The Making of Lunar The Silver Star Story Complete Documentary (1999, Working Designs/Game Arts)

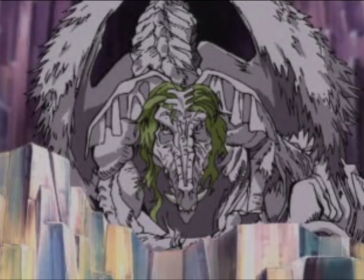A dragon is huge, and it's needed to sound huge. So by pitch shifting his voice down, and of course usually in most cases the dragon's in this nice big cave, and so that lends itself to some nice big reverb, and when we get done with it I do believe that is the dragon's voice.
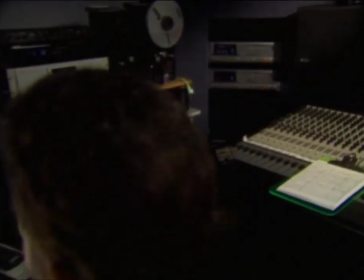In the case of Nol,
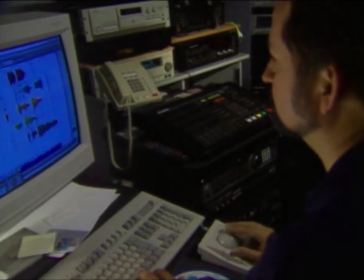we pitch shifted her voice higher in order to make it sound like it was coming out of a little creature rather than out of a normal woman's voice. It also helped mask whether or not it was male or female.
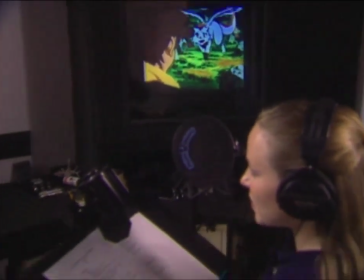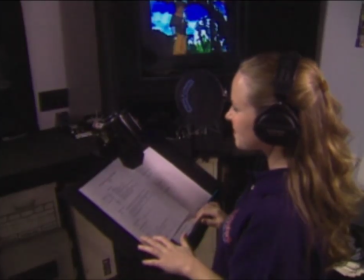Alex, couldn't you hear me?
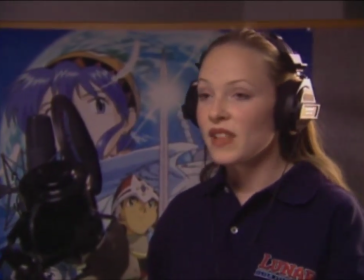Alex, couldn't you hear me? I've been flying around for the last half hour calling for you. But I should have known you'd be here.
One of the best things about Victor is that he doesn't write the script and then it's etched in marble, okay? The product isn't finished until it's in the can. If we're getting there and we're looking and saying, hmm, there's not enough syllables or there's too many syllables or what's another word for, you know, how can we say this a little differently because it's not long enough, it's too long, whatever. and he's always open to suggestions if we need a new word, something like that. Victor's a demanding person and lots of times to get the line just right for him, you have got to do it 30, 40, 50 times, however many times it takes. And we spend so much time on one line, so I have to hand it to him for that, for being so patient. One of the lines happened to be a screaming part and we did that too many times for my own good. and I think we had to wait a while because my voice kind of went away.
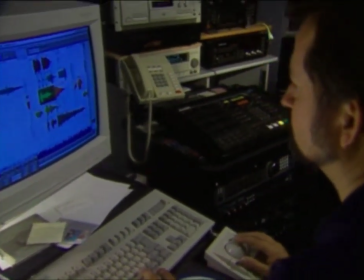We may have two, three, four takes of a particular line, and then usually Victor and I will sit down and he'll listen through them and pick one or maybe two choices of a particular line. Then once those have been selected, I'll go and drop those into the game where they belong and see if we've got any problems and begin lining up the dialogues and adding sound effects and maybe nipping and tucking if we're a little long, a little short, something like that match up all the lips. They make fun of me sometimes but it helps lighten things up so that it's not so serious and hard to do so we clown around a lot. There's been times when an actor and actress you know they're just you can tell they're uptight and we need them to loosen up for something or other so we'll play certain sound effects CDs. When he tries to make you laugh he puts fart noises in the microphone. I haven't found a person yet who could keep a straight face during a certain set of sound effects CDs.
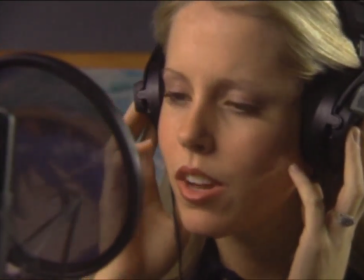Jenny Steigle does the singing voice of Luna. She has a boat song in the second one that wasn't in the first game, and she does the singing for that.
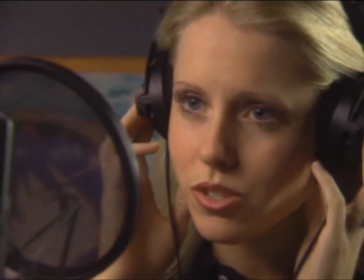She also does the singing for the opening song, too. I've always, always, always wanted to sing. The boat song, more or less, is talking about Luna. She's not sure where she's headed, what she's doing with her life, and she has a bunch of questions about herself, and she's talking about that in her song.
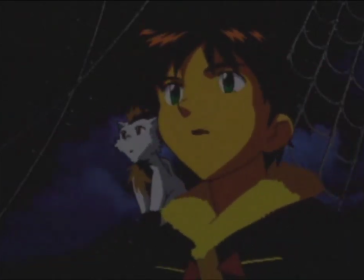When we originally started translating the games, I used to try and stick as closely as possible to the translated lyrics of the songs.
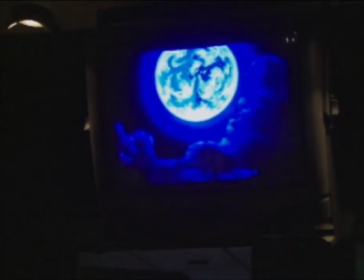But somewhere along the way, I figured out that that really didn't convey the emotion of the songs as well.
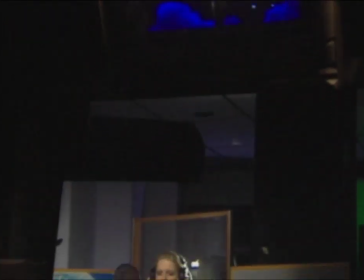So I decided that if I took into account the author's original intent, plus the feeling that I got from the scenes,
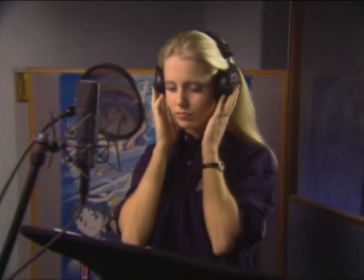and just rewrote the lyrics entirely, we ended up with a much better overall song,
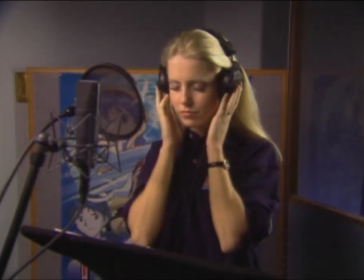which is true in the case of Luna with the boat song, which the English version turned out to be a much more melancholy and reflective song than the Japanese one.
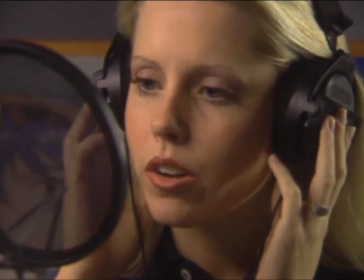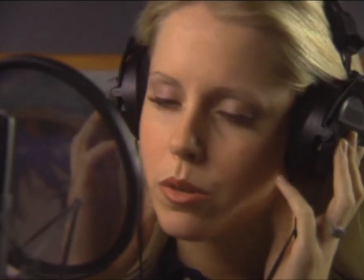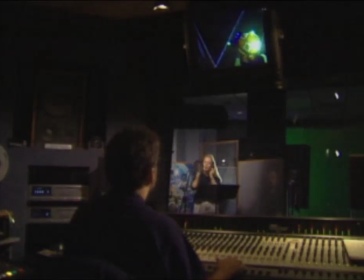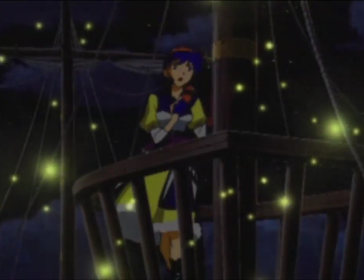But, what if that star is not to come?
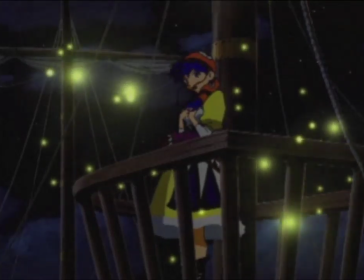Will their dreams fade to nothing?